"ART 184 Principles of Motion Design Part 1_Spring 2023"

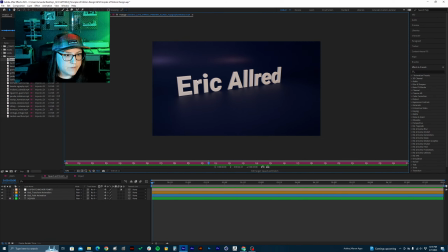13:01 Nice job on there, Eric. Like the bevel on the letters are good. Your kerning's good, like the spacing and stuff. The only thing I would maybe say about this is your camera movement is slightly, like it's it travels kind of a long distance with the
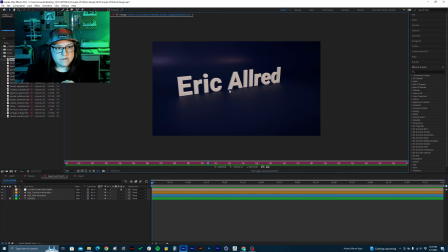13:24 rotation and position, and so it just kind of gives an appearance that it's not quite centered. And so maybe I would just, like, especially right there, like you'd kind of want it centered a little bit. And this is me picking things, just to help you guys grow.
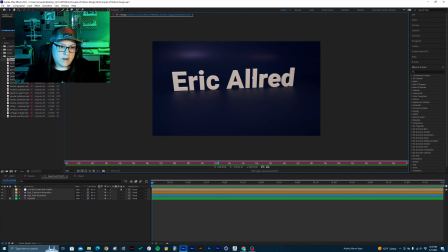13:41 And so maybe I would just try and center your camera movement a little bit more there. But I mean, that's if you just want to make it look a little bit more refined.
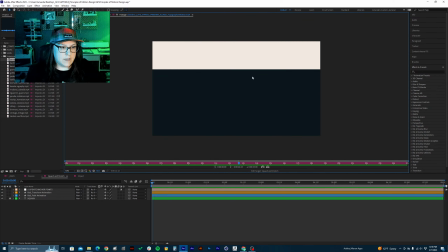13:49 I'm not going to dock you for it. It looks good other than that. All right, so I see you have like a black solid going down and revealing this.
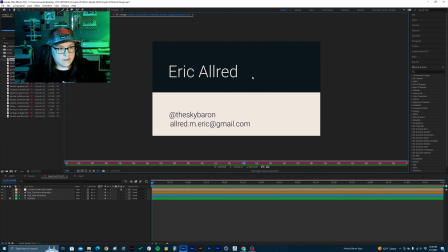14:00 And the type looks good there. And then this solid comes down in your name there.
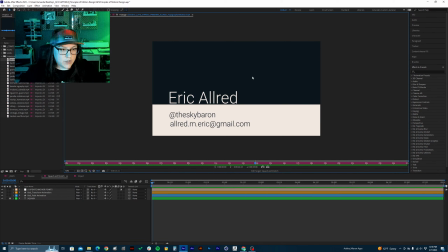14:07 That's pretty good. Right here, I would maybe add some more space in between this area, so there's a little bit of buffer room. It's a little too close at the moment, and it gives that kind of like uncanny valley feeling to it.
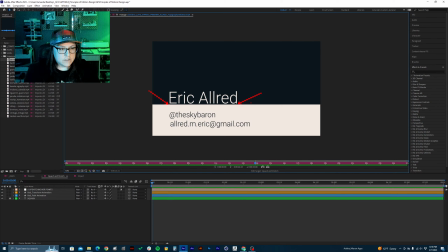14:26 So I would just add a little bit of extra space there, and then you can even bring this up. You can move this text up a little bit to fit there. But actually, no, you know what? Because I did mention you want to have some similar spacing there and there, so you did very good on that.
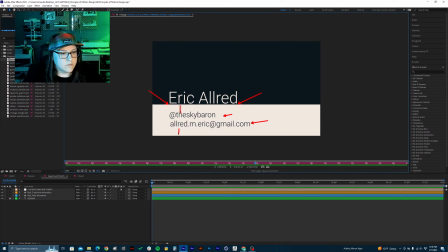14:45 I would just bring this one up a little bit. Yeah, but in general, good job on the entire thing. So yeah, way to go.
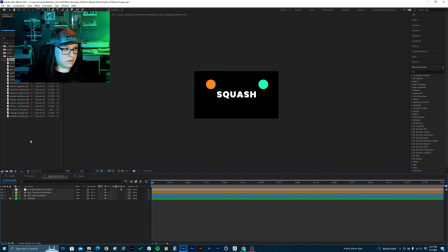14:56 Good first start there. Let us move on to
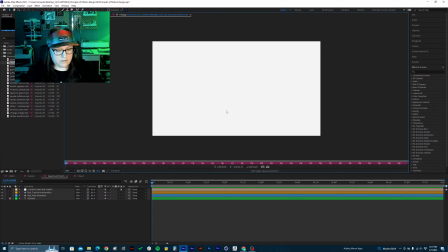15:04 Asia. Let me see.
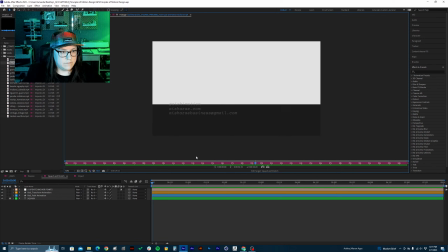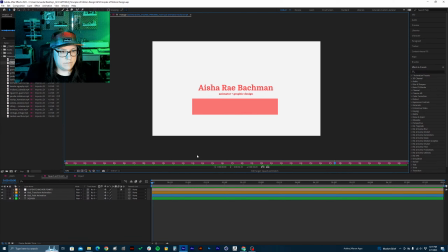Cool. Good job, Asia. That's good. You got some good stuff in there. Let me start. I particularly like, is this one?
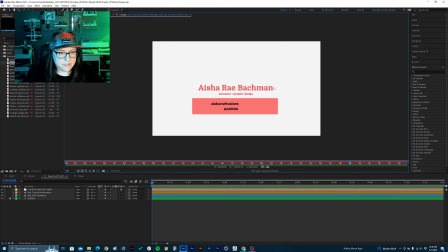15:51 I'm not quite sure which typeface this is, but it's slightly like a little bit. You know what? I like it. I don't mind it. I will allow it.
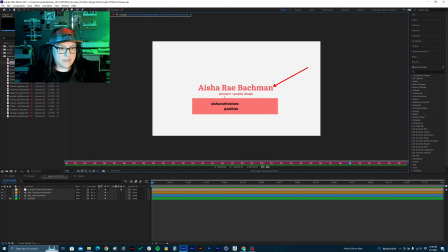16:04 So I just don't know if that one's specifically in our font pack. But let's go back here. Okay, so the first thing I notice here is that this is not all aligned here.
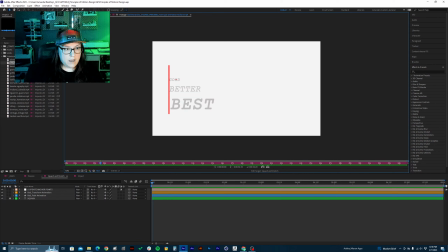16:23 You want all of these to be on the same line lining up, right? And I would darken the text on here. It's too close, like the contrast is too close to the white, and it doesn't give enough of that contrast that I'm looking for.
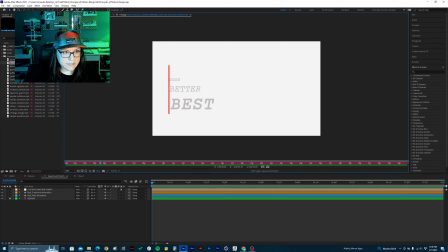16:41 And so darken that text, make sure everything's all aligned, right? And get rid of the italics. I noticed that in a couple of yours too, and so let's stay away from the italics. No italics.
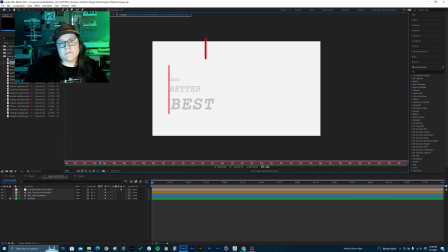17:00 Just in general, it's only used for very specific things, and so I would just avoid it. But other than that, the motion of this one looks pretty good.